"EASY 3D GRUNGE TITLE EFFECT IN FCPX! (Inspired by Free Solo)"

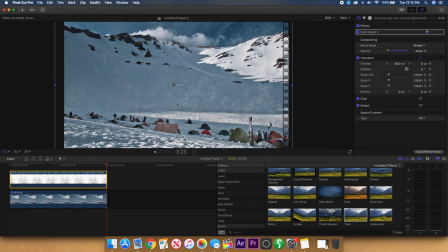260s
So what I'm going to do is add a point and then move to the very end of the clip and add another keyframe, but I'm going to make sure to move it in the same direction as the photo layer below it, but just move it a little bit more so it's adding depth. So what we're going to do is just drag it over to the left here a little bit.
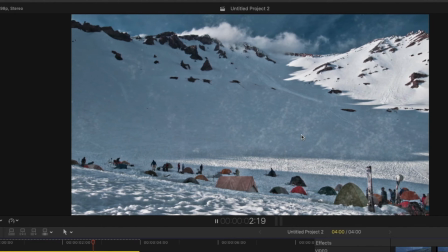275s
So right now when I play this back, you can see that both layers are moving at pretty much the same speed, so I'm going to need to speed up the grunge layer underneath. So I'm going to go to the beginning actually and move it back in the opposite direction. So now as you
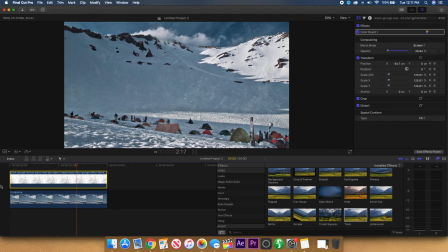287s
can see, there's very subtle movement between these layers, but there is an added depth between the two. So it looks like the grunge is in front of the background photo, which is exactly what you want.
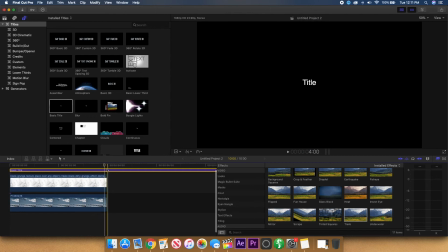296s
Now the only step left in this process is to add some text over the top of it and move it in the same direction, but even more than the other two.
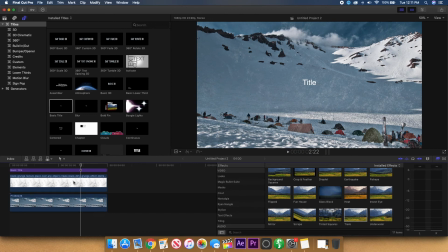303s
So we have a third layer of depth completing the entire shot. So what we're gonna do is just add in some text. Let's just say this is a movie. I can say directed by myself. All right, so let's just say we're good with this.
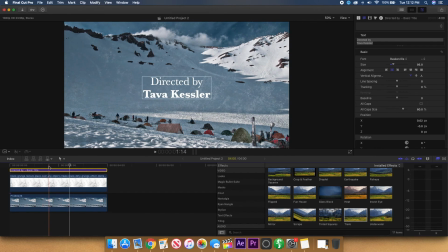314s
That's fine with the text. That's how we want everything. So now what we're gonna do is keyframe the final layer on top in the same direction.
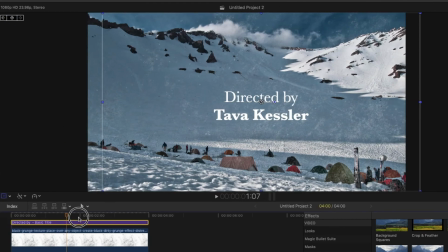320s
So we're gonna start over here, set a keyframe, and then go to the end and move it over more than the other two layers.
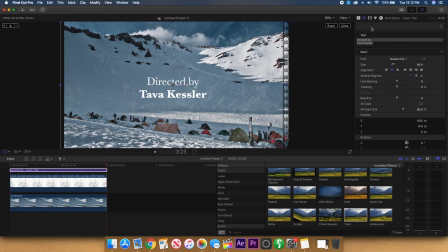328s
So based on how far you want the text to seem away from the rest of the shot, you can move it even more, but the parallax effect should be in place if it just moves a little bit.
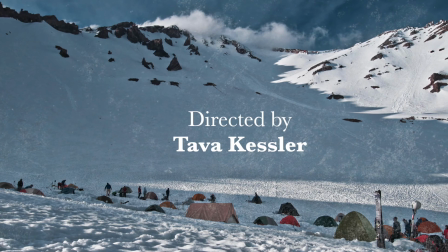336s
So now as you can see when I play this back, there's 3 independent layers all moving in the same direction but at different speeds,
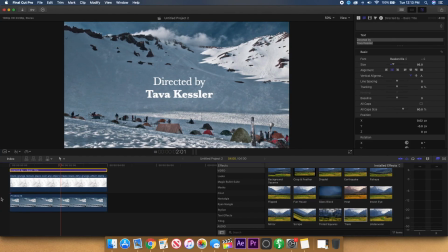342s
which adds a lot of depth and looks really cool in a lot of different circumstances. Of course, you can always change the look that the grunge has and add different layers going in different directions, which also looks really cool, but this is just a really easy way to add some depth into your title shots and make them more intriguing and interesting. So anyway, that's it for today. If you like this video, be sure to like, share, and subscribe, and I'll see you all next time.